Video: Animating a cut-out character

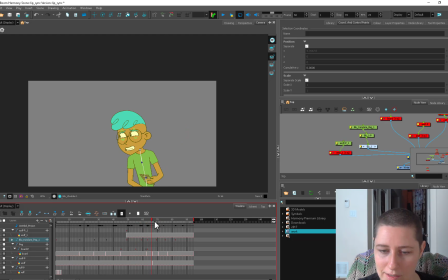[8:19]
And I've got quite a few keys in this area. So that part's starting to work. This part, I feel like, because it's a smaller movement, it actually means more drawings to start to evolve that rhythm and stuff, if that makes sense. Bigger movements are easier in a way.
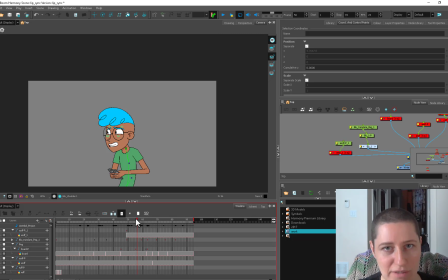[8:35]
Like the actual posing and anatomy and stuff like that can get more difficult because you're dealing with foreshortening and stuff like that. But these subtle movements, you need a lot more information before you can see if it's working right. And when the acting is subtle or things are happening that are very small,
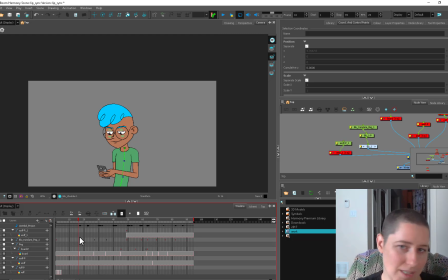[8:55]
if they're not big enough, then they don't exist. And if they're too big, then you're kind of overselling it.
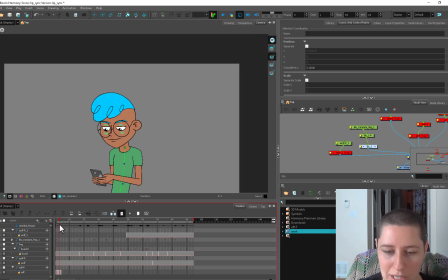[9:02]
So smaller stuff can actually be a little bit more tricky because you have to use your brain and get things working. Like one little thing, when he looks up here, would his eyes go first or would his head go first? Because when we were looking at the Tangled episode, he heard something and his eyes went first and then his head went next.
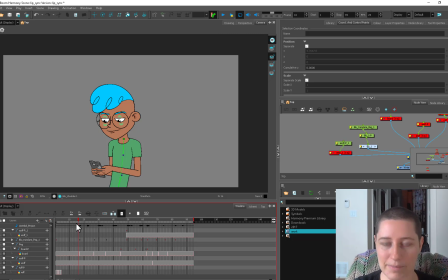[9:19]
But in this case, if he's leaning on the platform and he's waiting for the subway, and he's looking at his phone, and he wants to just say, look up and see if the subway's coming, or see if the train is coming. So would he look up first and then bring his head?
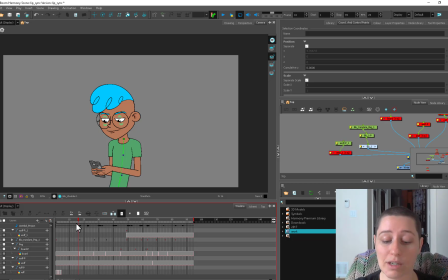[9:34]
Or would he lift his head, but his eyes would linger on his phone because he's an addict to technology, and he wants to maintain eye contact with his little technology as long as he can, and then look up? And that feels more correct to me. People are a little bit too obsessed with their phone.
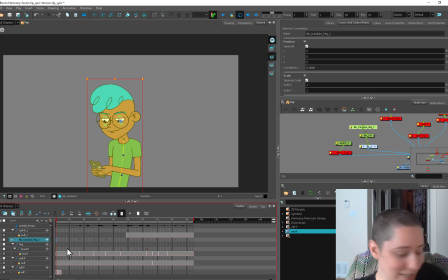[9:54]
All right, so we can auto tween. Let's just make sure we've got our keyframe set on these two. on our master, because we have added deformers and stuff in the middle, so we want to make sure that we've got our key down through all the bits if we're going to use our auto tween system.
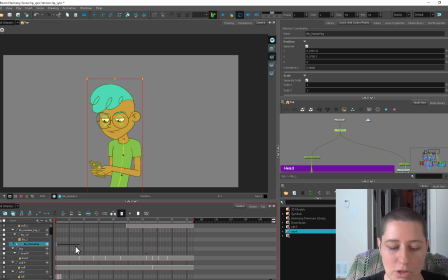[10:13]
And then we're not just going to key here, because that's one of the things that can get you looking really mechanical, is if you actually use the auto tween in its mechanical fashion. And you'll see a lot of beginner animation where this is the stage they'll get to.
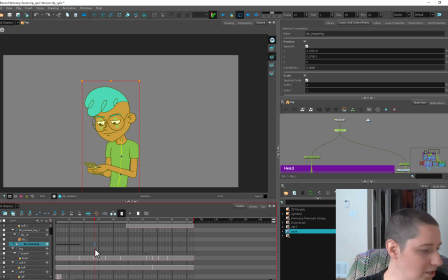[10:30]
They're like, oh sweet, I've got my keys, so I'm gonna just go F6. So they just beep.
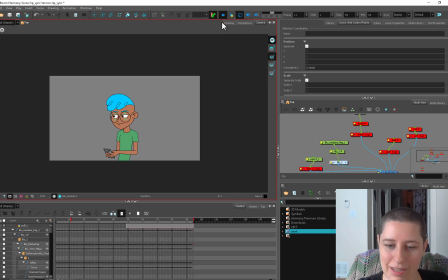[10:36]
So they'll just auto tween the whole way across, and you'll get this. So from one to the next, one to the next, one to the next, one to the next. And they'll tidy up the in-betweens. Or they might favor something, like they'll say slow in and slow out of these things.
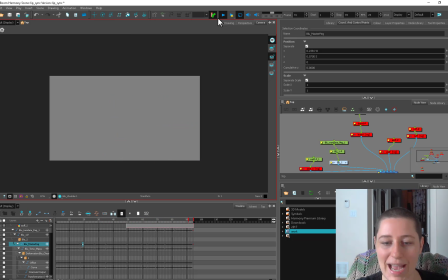[10:53]
But this so far is just super mechanical. Things are happening 1 thing, 2 things, 3 things, 4 things, 5 things. And this is not uncommon to see for junior animators.
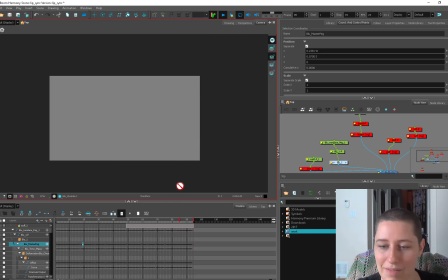[11:08]
And of course the hair and stuff would be tidied up, some of these like flips and stuff. That's just where drawing substitutions have come along. But you'll just get this 1, 2, 3, 4, 5 thing happening where it goes from move to move to move to move.
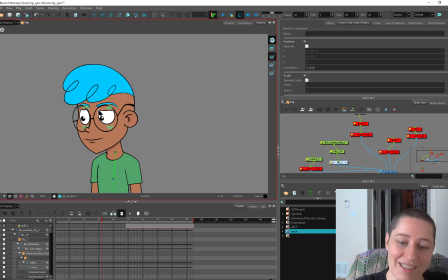[11:23]
Ooh. And you get some of these like sloppy looking drunk eyes.
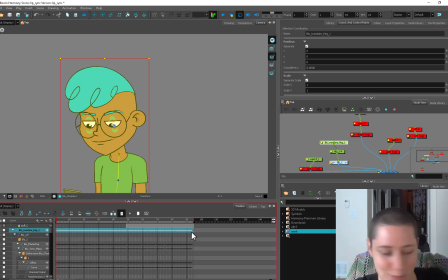[11:29]
So it's not as simple as just auto tweening between everything and then just, mopping up.
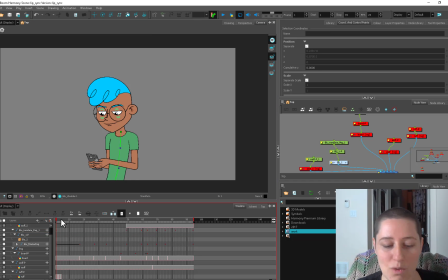[11:35]
What I'm going to do instead is think about each piece and where I want each piece to do a thing. So here, for example, the head, let's start there. So for the first 6 or 8 frames, let's move it over to 7.
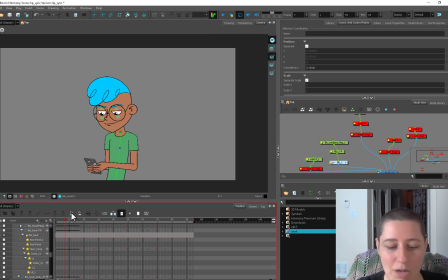[11:50]
I'm going to just have the head stay and then have the head come up. And I do want the head to sort of drift up. I don't want it to just be a quick movement. I want him to kind of like start looking up because he's like, oh, I wonder if the train's coming.
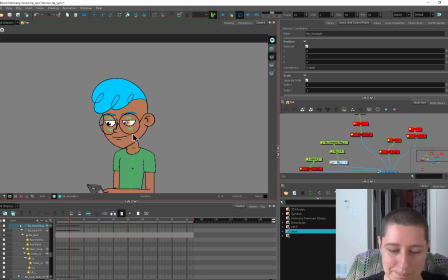[12:04]
But I want his eyes to stay down. So the eyes we can work on last. But what I'm going to do, let's say we want to slow out here. See how that looks. All right.
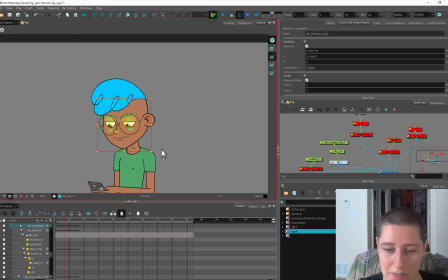[12:20]
And the features, I don't want them to just follow along mindlessly.
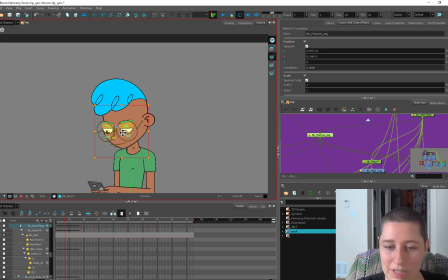[12:26]
I do have a features peg, which is super convenient for doing perspective-y stuff. But it's also good here if we want to drag our keyframes back. These glasses to come out a bit. So let's tidy that up.
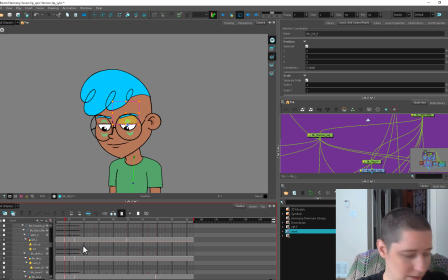[12:41]
And I want these eyelids to happen later. So the head comes up and then the eyelids come later. So I'm just going to drag the eyelid keys over 4 frames and see how that looks.
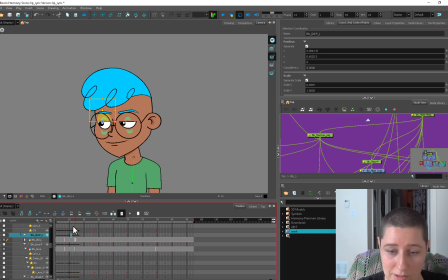[12:57]
Head's coming up. The eyelids are starting to come up. And the pupils we want to happen last. Pupils don't drift. If you watch some headshots of actors talking, eyes are really darty.
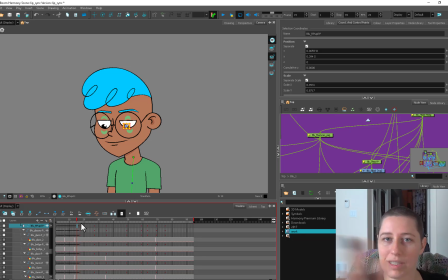[13:12]
Like, unless you're watching something that's kind of slow moving and very steady, your eyes tend to dart around a lot more. So if I'm turning my head from here to here, my eyes don't drift the whole way along unless I have something like here, like my finger, to actually hold the attention of my eyes, because that would make you dizzy.
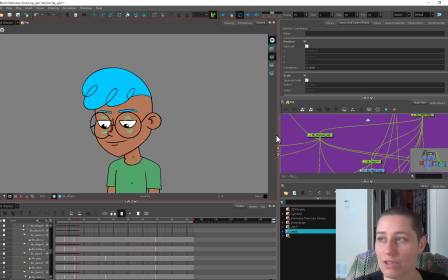[13:30]
So your brain, like, you'll move and you'll kind of fix on pieces as you go along. When eyes drift, they look drifty. If that makes sense. You start to look a little bit vacant and like your character's not alive.
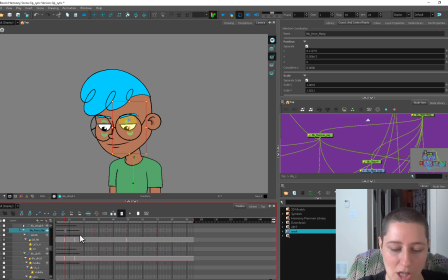[13:44]
So I'm even putting stop motion on here. I'm planning on doing this on 2, so none of these long tweens are going to be retained. But even just for looking at my
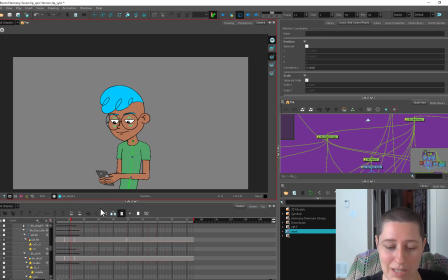[13:54]
my basics here, I'm going to take out that tween because eyes they don't look good tweened.
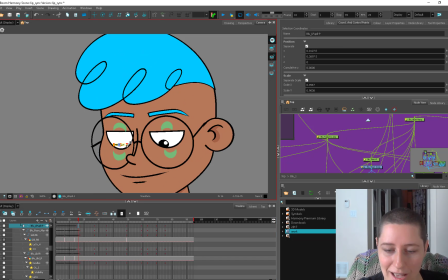[13:59]
And if you really have darty eyes, you can put an in-between like this, where you actually squash your eye down.
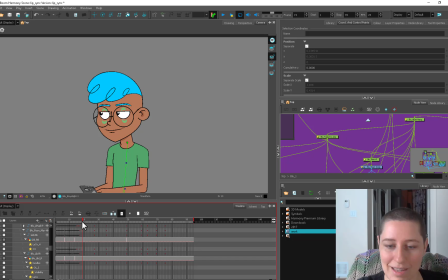[14:12]
If you want super darty eyes like that, you can see that it looks like I might throw some of those in here when he's looking around for an escape route. Throw in some darty eyes and it looks really frantic just by adding that little swooshy. And it's almost invisible,
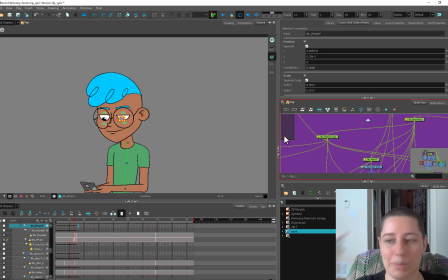[14:29]
but almost invisible is what brings you up to the next tier of animation, getting in those little pieces. And we could even add a blink in here. I think this is a good place for a blink. Head turns are a great place for a blink because, again, your eyes don't like to drift along long pans like that.
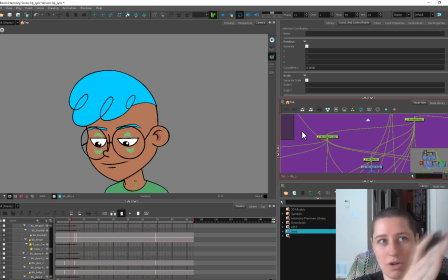[14:47]
They like to dart or like pick pieces. So throwing in a blink like this is going to eliminate that problem of trying to get the eyes looking good. So let's toss a blink in here. Because these are slidey eyelids, you have to throw in keys, which is the downside to them.
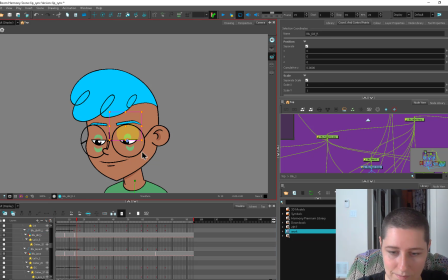[15:05]
So let's bring them down. And I'm gonna throw some deformers on here. I want to get these eye lines. I don't want my eye lines to disappear, and I also don't want to draw in eye lines.
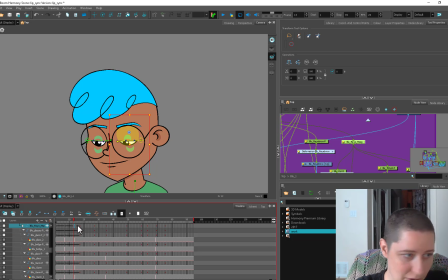[15:23]
And because I've just thrown these deformers on, what I'm going to do is actually put a keyframe, boop, boop, and make sure that there's keyframes in between here. So I do like drawing substitution eyes more than I like these guys.
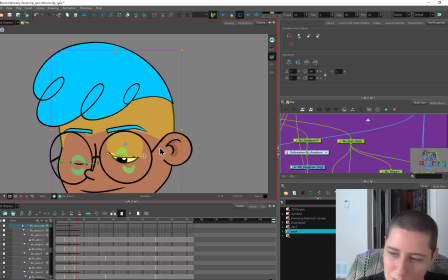[15:40]
These are just much faster to set up than to do a pile of drawing substitutions. So please forgive me for giving you the lazy option on this rig if you're using it.
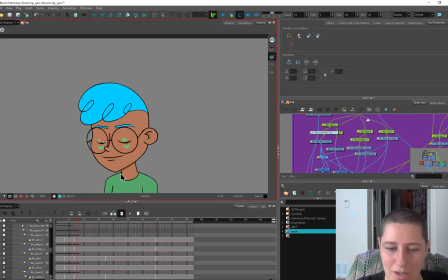[15:51]
Another alternative to throwing in these deformers would be to add an overlay on your eyelids or a drawing substitution. So there's lots of different ways to get these blinks looking good. Alright, so I throw a little blink in there.
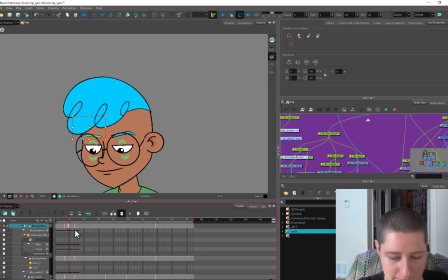[16:06]
And the eyebrows as well. You don't want to ignore eyebrows. They're so underrated. So here they're already sliding up, but I don't want that to happen so soon. Here the eyelids are starting to go down. So I'm going to bring those keyframes in.
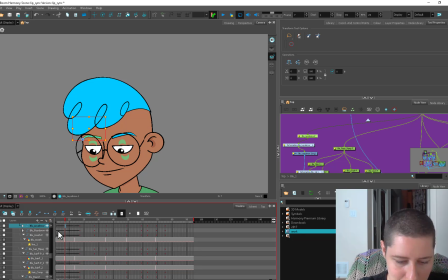[16:21]
I'm actually going to drag this key over and drag this key over so it's not moving. I'm actually going to bring them down when the eyelids go down. So here the eyelids are going down.